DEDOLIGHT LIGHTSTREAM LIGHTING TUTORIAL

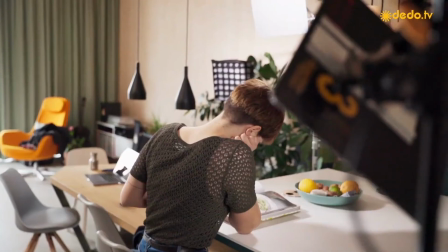We're even using the same stand that we used for our key light and
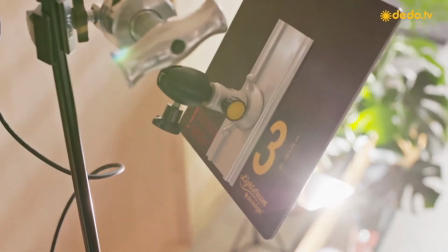we're redirecting that light using a number 3 reflector and this number 3
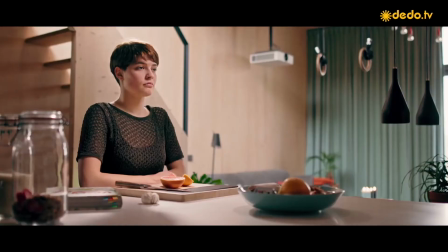reflector is actually providing our scratch light and it's just providing
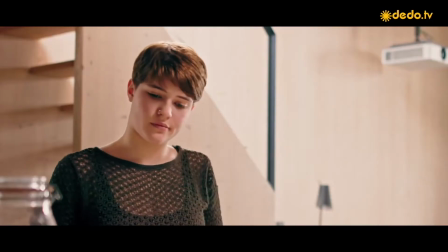some contouring on our model but
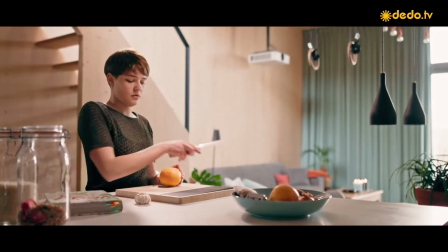let's take a look at another scene in a bathroom since
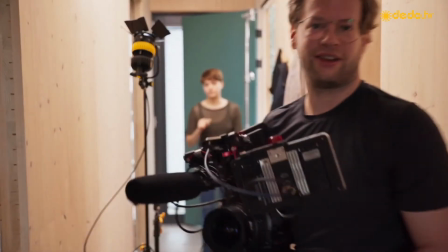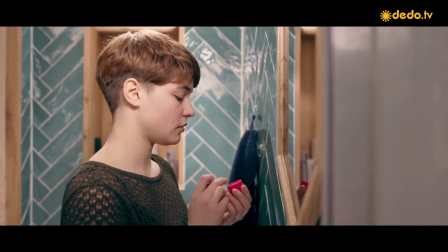this is sort of a beauty scene we don't want any hard shadows on the face so you'll see that we have a really nice and
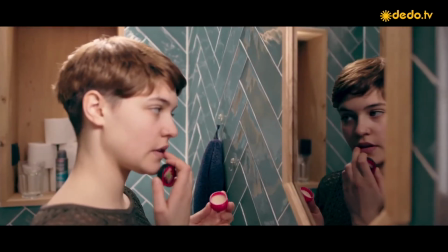soft key but then we create some energy in the scene with this nice backlight now
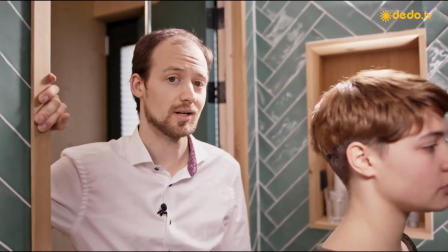Now, if this seems like a small bathroom, that's because it is, it even sounds small.
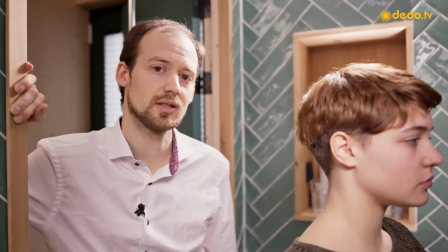Still, we got this looking pretty nice, even though there's hardly any place to put a light.
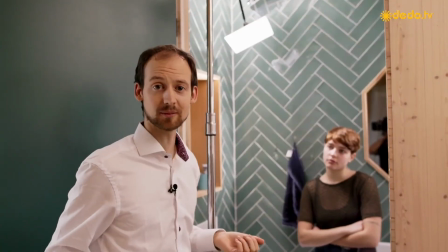So how did we do that? So we need a key light, but it's very difficult to place a light right next to a cameraman.
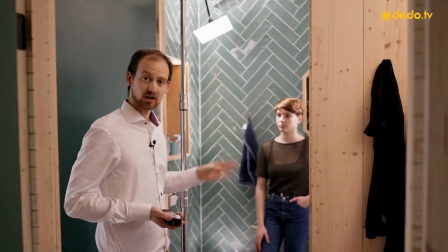You need some space to move around and frame his shots. There's not a lot of places we can put it, because not only is it small,
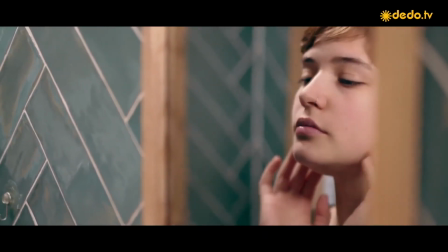we also have these reflective tiling in there as well as a mirror both of which can give
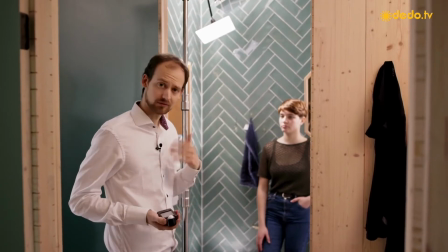reflections and give away the position of our light so we have to think about this now one place where we
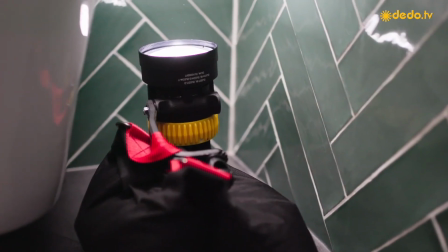can put our light safely is on the floor and that's what we did we put a single d-led 7 with a parallel beam attachment
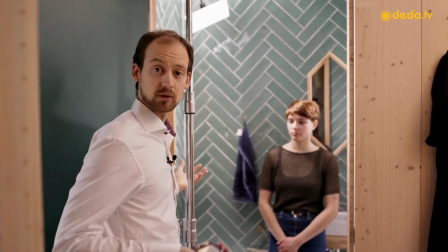pointing straight up the first thing it does is provide some fill to the room which is nice because we don't want a very contrasty scene.
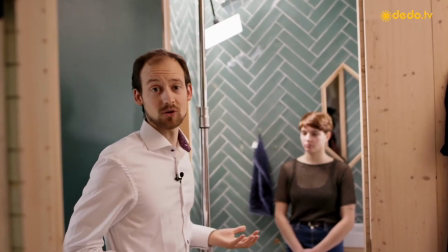Still, we want to have a little bit more control than just a general bounce up into the ceiling.
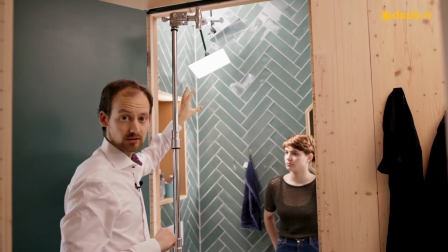And that's where the reflectors come in. You see two reflectors. The first one, the sort of dull looking one, is a number 4.
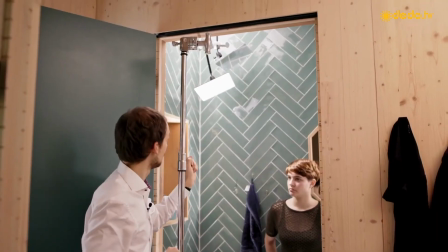That's providing our backlight on our model, on Lena. But there's a second reflector, which is a number 1,
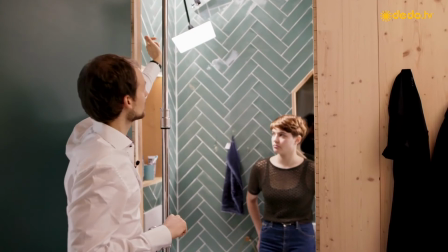which is the most mirror-like reflector. and it is bouncing some of the light further into the bathroom actually
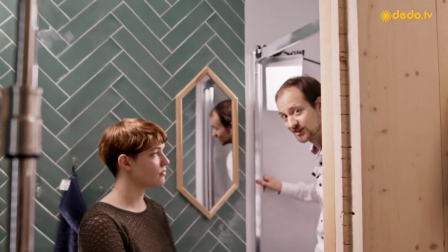if I just step inside the bathroom stall here you
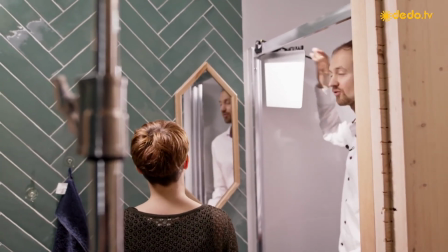can see that we have a reflector here right near the wall and it's a
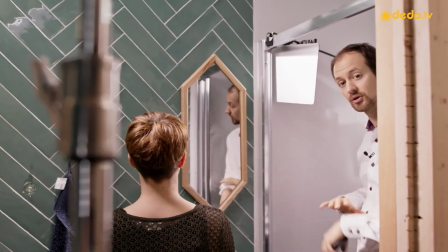number three reflector so it's fairly soft but not completely soft and we've just
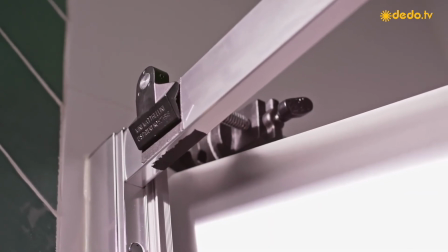rigged it with a mini Cardellini clamp and some global heads and
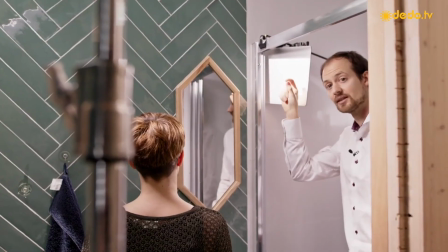it's right up here reflecting the light that's coming from the number one
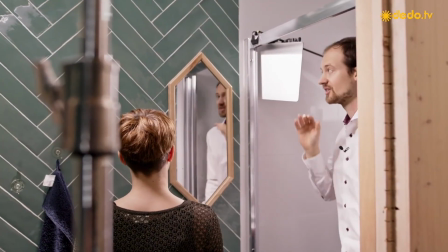reflector there and what is nice to see is that there's not a lot of spill
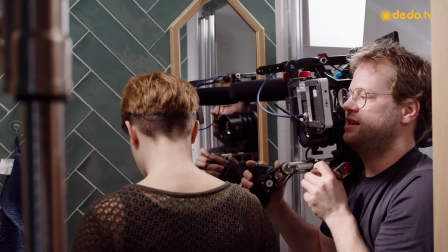light here so the camera can get right up in here without getting any sort
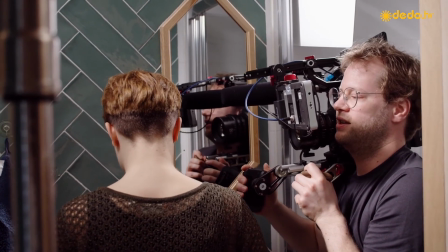of a reflection in the lens etc and what i really like is
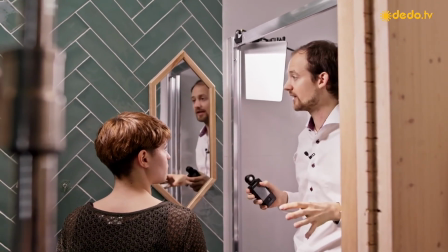that we still have a lot of freedom to move around and the
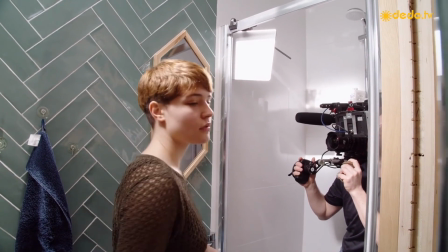camera could actually in fact follow the model out if we so wanted to.
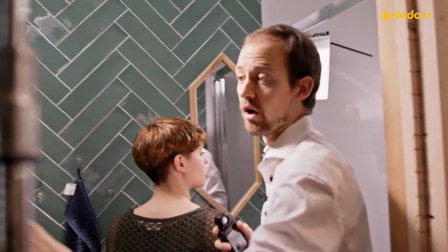The only thing we would have to change is that we were to rig the lights to the wall.
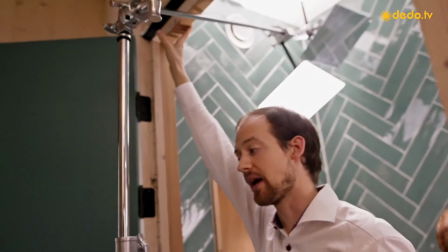Now we don't have the right grip equipment to do that but theoretically that's possible. So it's quite a different way of working and I hope this video inspires you to rethink the way you're working and incorporate some of this approach into your everyday lighting.
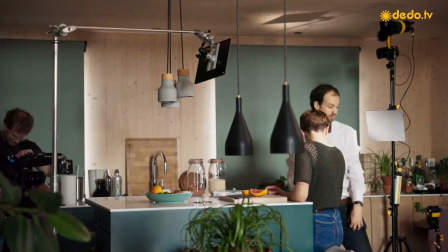It's not something that totally replaces the traditional style of lighting. It's really an addition, especially for small touches finessing. It's a really really nice approach.